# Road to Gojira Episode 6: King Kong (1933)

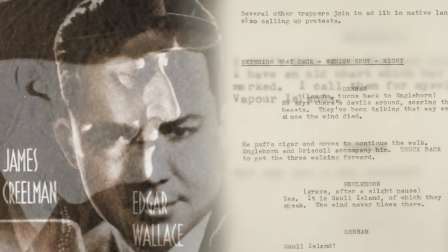(16:25)
To get that answer, we just have to look at the screenplays. While writing the first draft of the story, Edgar Wallace referred to the island as Vapor Island.
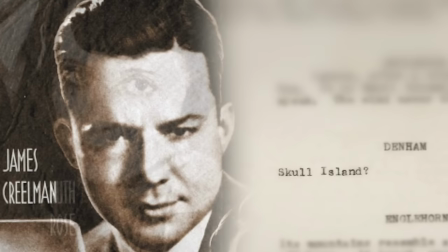(16:34)
When James Krillman took over as the replacement writer, the name was altered to Skull Island at some point.
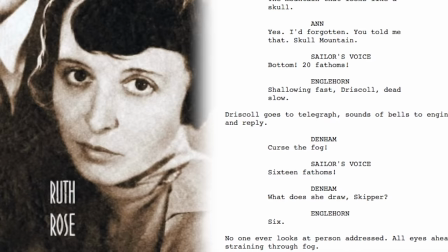(16:39)
So there you have it. However, when Ruth Rose took over as the screenwriter, her screenplay never once mentions the name Skull Island.
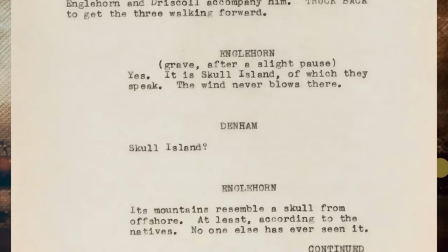(16:48)
And this is the screenplay that's used in the final cut, which is also why the Loveless novel never explicitly names it as such.
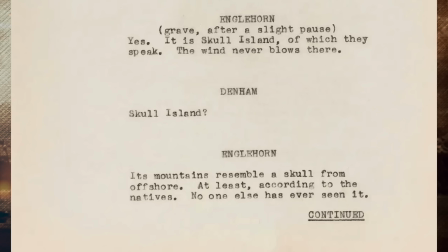(16:55)
So while the name Skull Island did at one point appear in the screenplay, it was subsequently altered to never be referred to by name.
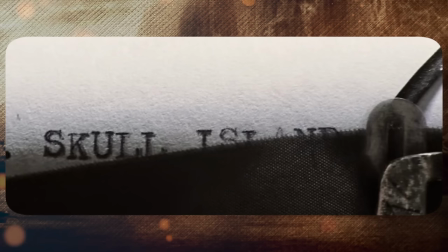(17:03)
But the name had to have reached the public somehow, so when did it?
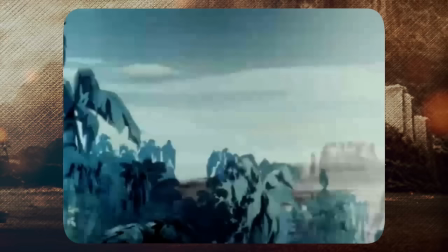(17:07)
The first time the name is spoken of, at least in televised media, comes from the 1960s Rankin-Bass cartoon series, The King Kong Show.
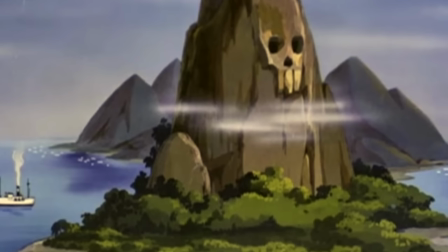(17:15)
In a few episodes, the characters refer to Kong's Island as Skull Island. Granted, the island is also known as Mondo Island about half the time, but that's besides the point.
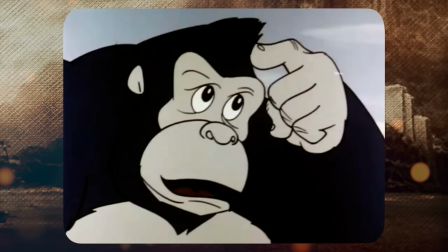(17:24) I'd like to get back to Skull Island before dark.
But wait, there's more.
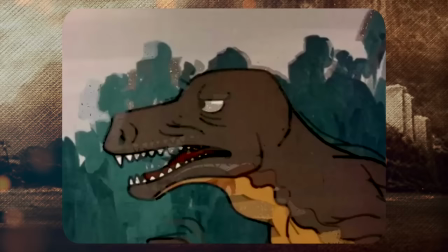(17:29)
Aside from actually hearing the name spoken aloud, the name did not make its public debut in the cartoon.
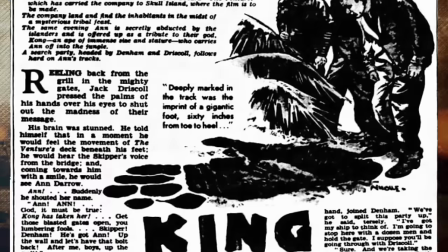(17:35)
That honor goes to a British newspaper of all places, known as the Daily Herald,
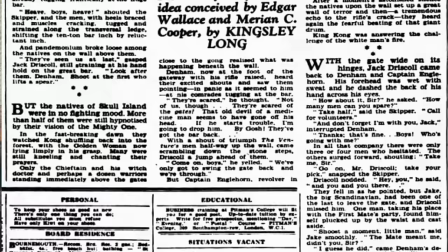(17:40)
which featured a written serialized version of King Kong drafted by Kingsley Long. And in it, the story does refer to the island as Skull Island,
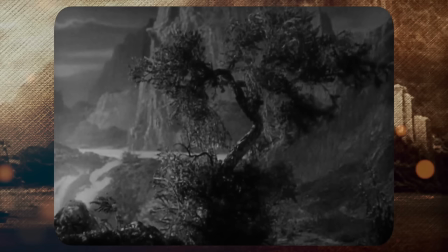(17:50)
making this the first time the island's name gets mentioned in any type of King Kong media.
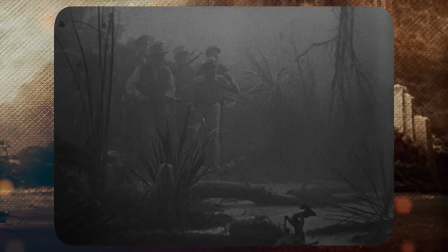(17:55)
In terms of the island itself, I must admit that this is by far my favorite depiction of it.
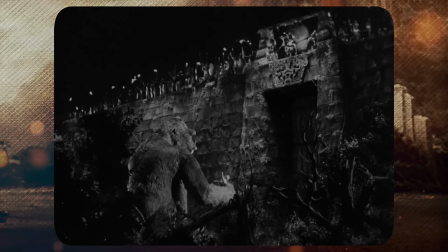(18:01)
I adore how stunning the island looks here. The Skull Mountain alone would have been enough to give it a nice visual flair,
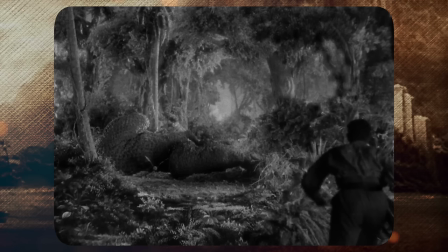(18:07)
but it also has a massive wall at the base of the peninsula that lends even deeper mystery to a place that already has an eerie-like appearance.
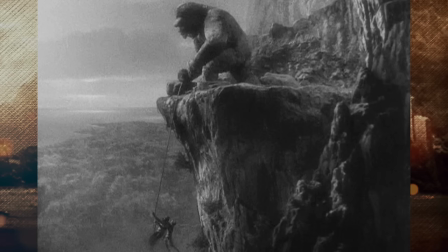(18:15)
On subsequent viewings, you can notice additional details that you may not have noticed previously.
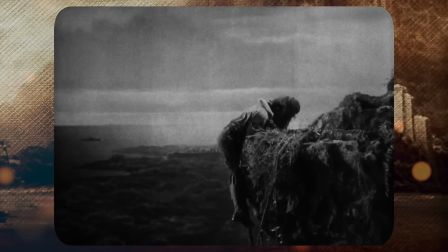(18:20)
For instance, when Jack and Anne are attempting to flee Kong by descending with a vine,
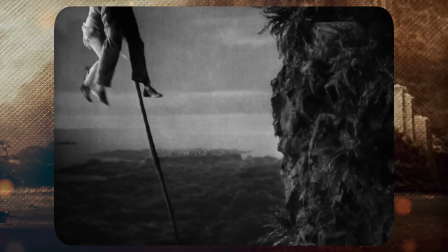(18:24)
I had never noticed the ship and the village in the background here, seeing how far the three have gone to get to where they are now.
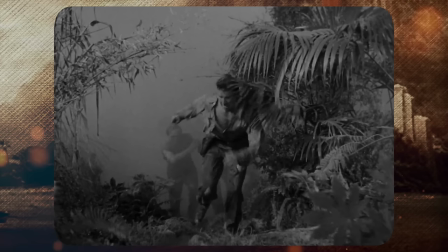(18:30)
It is a small detail that never draws attention to itself, and I just love it.
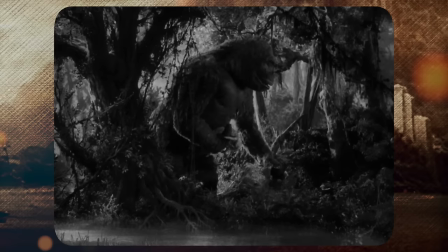(18:36)
The landscape also has a wonderful mystique to it, with features like strangely shaped trees,
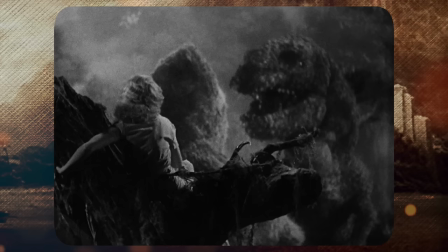(18:42)
hazy lake areas, and stunning looking rainforests that exude a mysterious aura, as if we've truly entered a fantasy world.
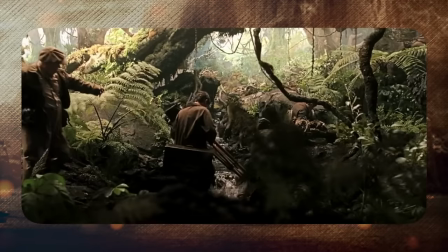(18:50)
Later versions of the island have their own unique visual landmarks, although their terrains are mostly uninteresting wastelands or generic forests,
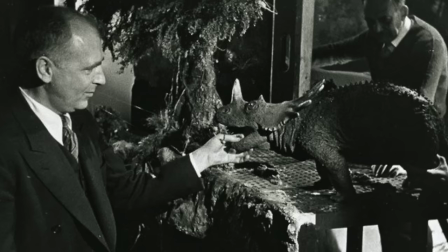(18:59)
having very little distinction from any other jungle setting. Willis O'Brien, the project's chief technician,
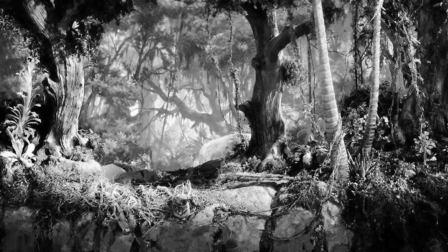(19:05)
came up with the concept to model the jungles of Skull Island after the work of French artist Gustave Doré,
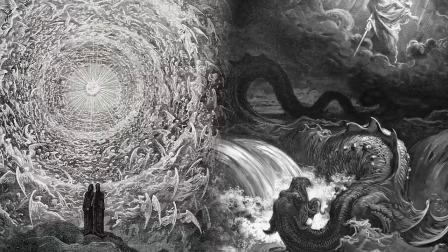(19:11)
an illustrator that created a lot of intricate unique artwork on lithographs,
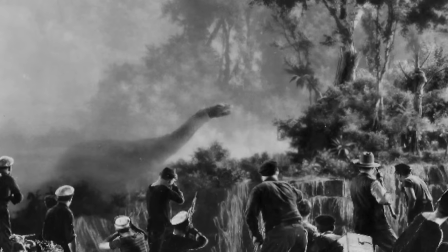(19:15)
frequently producing extremely ominous black and white compositions. Thanks to Doré's influences, Skull Island has a surreal feel to it.
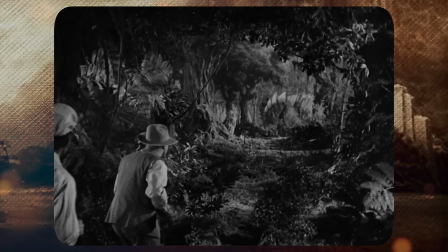(19:24)
In fact, the black and white image of this movie greatly helps with that aspect,
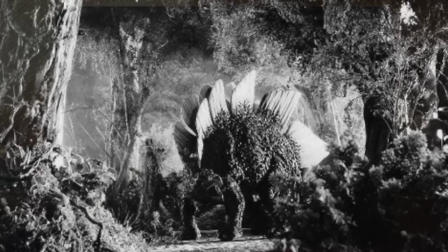(19:29)
emphasizing the important details and obscuring the ones that don't, often forming frames with the dark jungle surroundings.
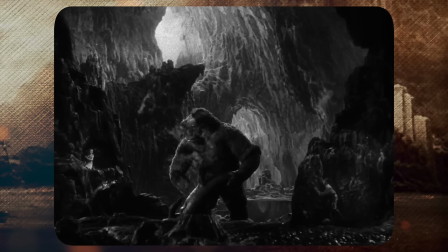(19:35)
The style itself just makes Skull Island look like a work of art. It's a detail that would have been utterly lost if this picture had been in color.
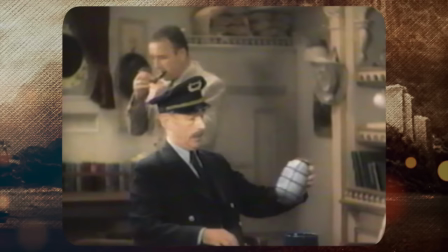(19:44)
And there's no better way to demonstrate my argument than to watch the film in that way, as there is an official colorized version of the movie.
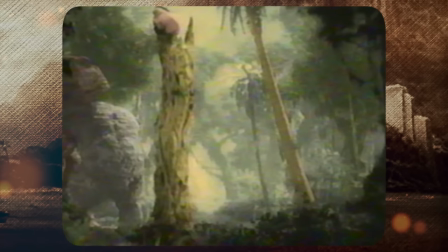(19:52)
To put it mildly, the outcome is… messy.
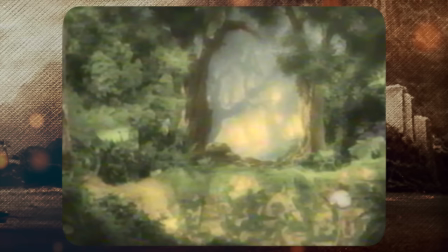(19:56)
The blending effects just don't translate well here, while the black and white image did a pretty good job concealing such effects.
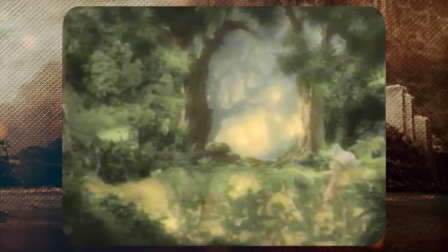(20:03)
The color version for some reason has these extremely saturated hues in most of the environment,
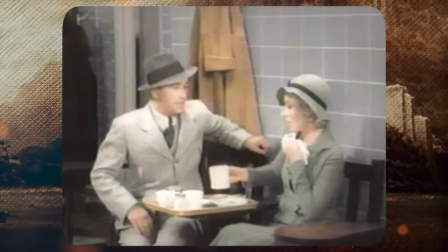(20:08)
totally losing the dreamlike nature of Dore's influences on the picture.
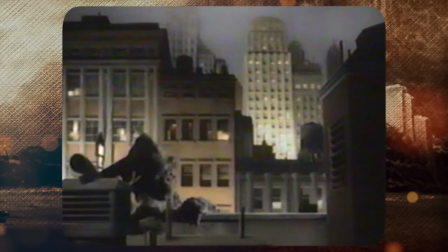(20:12)
If you're going to watch this movie, watch it in black and white, but if you must, the color option is out there.
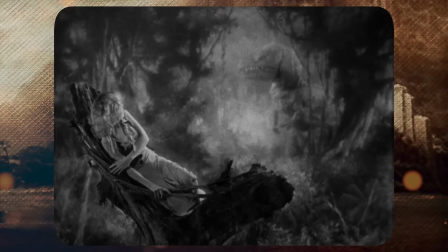(20:18)
Anyway, let's quickly go over how these wonderful sets were done.
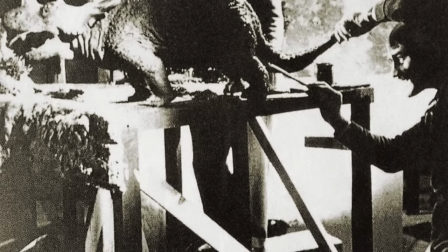(20:21)
Similar to the Lost World, the jungle environments were constructed on tabletop setups, with the bases constructed on 2 inch pine.